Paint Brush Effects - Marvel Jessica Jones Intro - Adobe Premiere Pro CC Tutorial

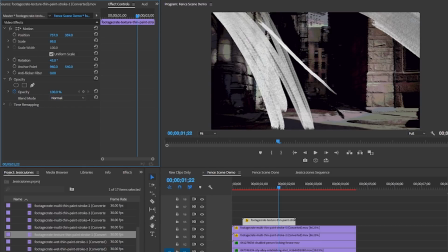And I like adding just the single stroke because it makes it feel like it's a painting in progress. And after all, Jessica Jones is a work in progress if you watch the show.
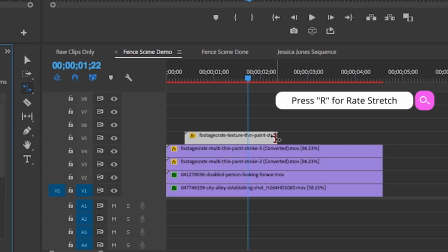And you can add as many of these single wet paint strokes as you want.
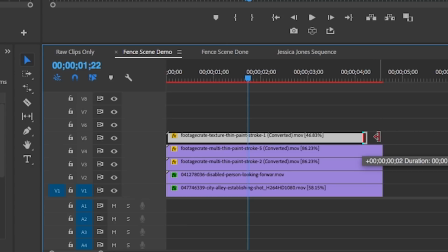And remember, I'm going to show you how to blend these in just a second, but first let's add in some blood effects.
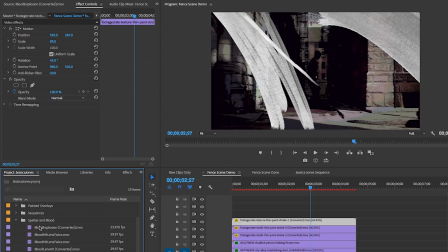Okay, so first in the lower left corner, let's place this blood explosion overlay. And using the rate stretch tool again, I'm going to extend the length out so it'll be a bit slower, but it'll match the entire length of this sequence.
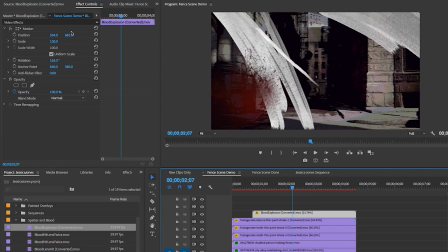And let's use the effects controls to get it in the position that we want.
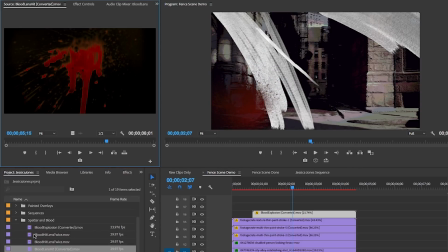And then of course, let's place the blood hit lens overlay from ProductionCrate at the bottom center.
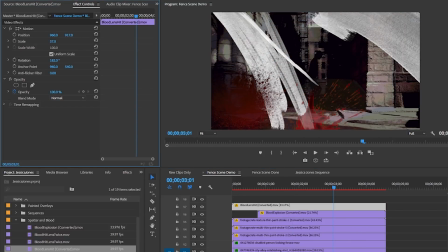And let's use the effects controls to get it in the position that we want and rotate it up. So now let's start blending so it doesn't look like a bunch of blood and random painted overlays. Let's change the first painted overlay to a blend mode called soft light, and immediately you can see it's more blended in.
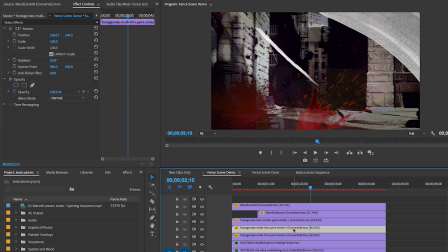And let's do the same with the second paintbrush strokes. Let's also change it to a soft light.
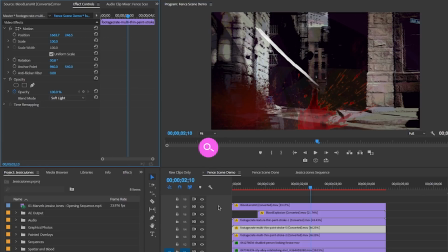Then for the wet thin stroke, I'll use a color dodge blend mode and change the opacity to 50%. The difference here is that color dodge will make it more vibrant than soft light, and it adds a little bit more dynamism and color to the shot as it blends with the purple tints of the video below.
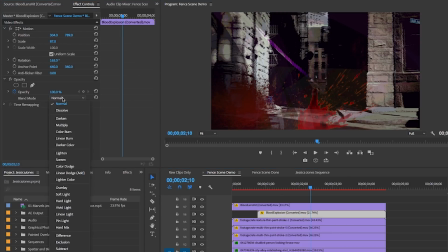And then for the blood explosion, I changed it to a color dodge blend mode as well, and I reduced the opacity to around 30. Then I added a tint effect to it, and I mapped the black to white and the white to a hot pinkish color,
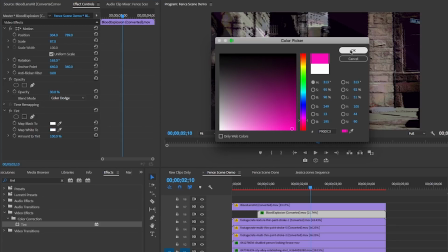because in some of the Jessica Jones scenes, you see some splashes of pink color from the original opening sequence.
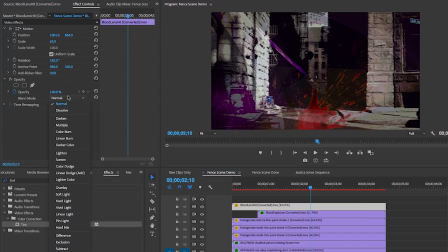As for the blood spatter, I changed this blend mode to overlay, and I added a tint and mapped the black to white.
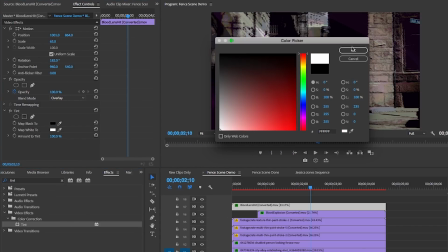And now you may say, well, how did you know how to use all those different blend modes?
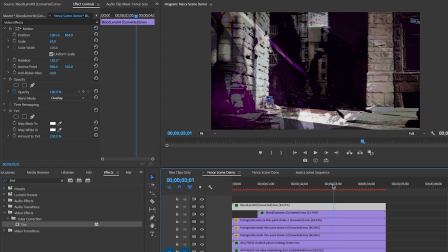Well, honestly, it came through trial and error and testing different blend modes until I achieved the look that I wanted. And adding these blend effects is literally like painting. But unlike real life painting, you actually can undo a blend if it doesn't look right.
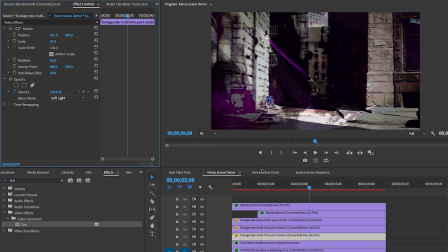And lastly, we need to add the fence and a focus blur on the scene. In Jessica Jones, there is a moment in this original opening sequence where the fence goes from being in focus to out of focus.
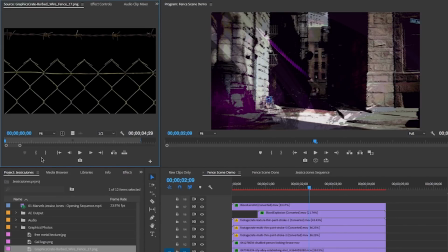So here I have a fence overlay, which you can download from my blog. I have a link below. This fence is part of a forthcoming collection by ProductionCrate, and more info will be coming later this year. So for now, you can use the free one that I have from my site.
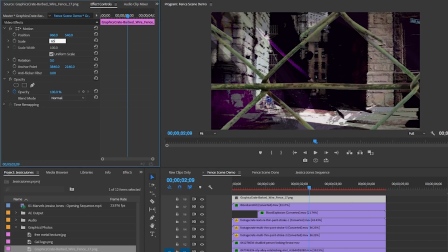So I'll drop this fence graphic layer on top of all these other layers, and I'm going to scale it down to around 65% and move it into the place that I like.
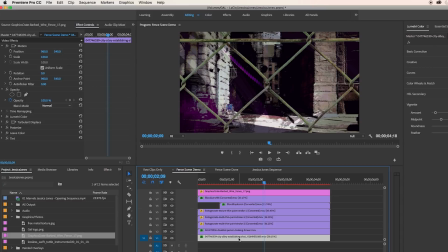Then I'll select the first video clip on video layer 1, and I'm going to go to edit and copy. Then I'm going to go to this graphic fence layer, and I'm going to go to edit and paste attributes, and it will paste all of the effects that we applied to that first video clip to the fence scene.
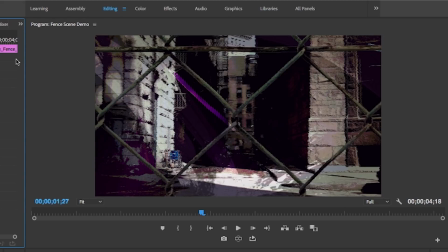So that way it has all of the other effects, so it looks like it fits in. And next, let's add in some keyframe motion, so that way the fence moves.
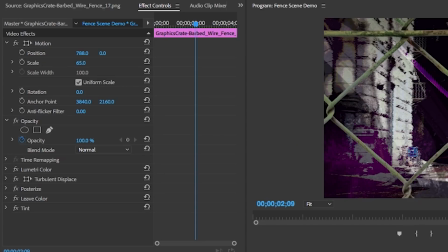So to set a keyframe on the position and scale of the fence, hit that stopwatch on both the parameters. And then you can move the current time indicator ahead roughly 2 seconds or so, and scale it up and shift it over to the left.
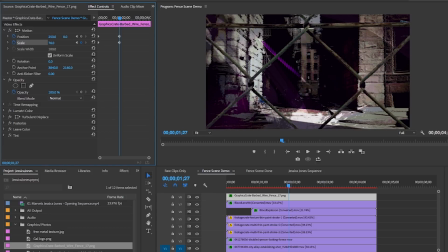So now it animates over. And while the fence is in focus here, I want everything behind the fence to be out of focus.
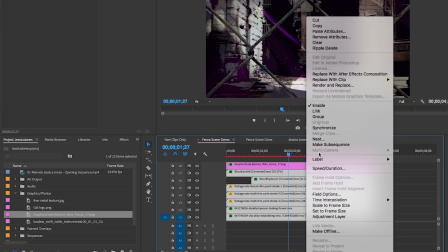To do this the most simple way, just lasso and select all the layers beneath the fence and right-click to make a subsequence.
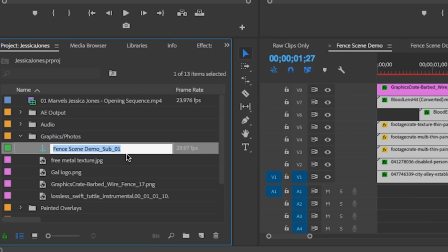And this new subsequence will be over in the project panel, and you can rename it to anything that you want, like alleyway scene.
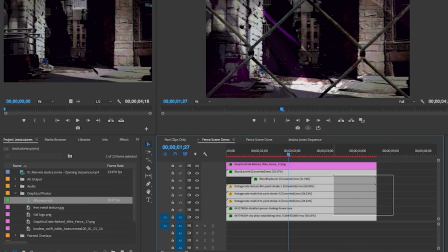And now you can drag and drop this subsequence underneath the fence, and this holds all of those layers within it.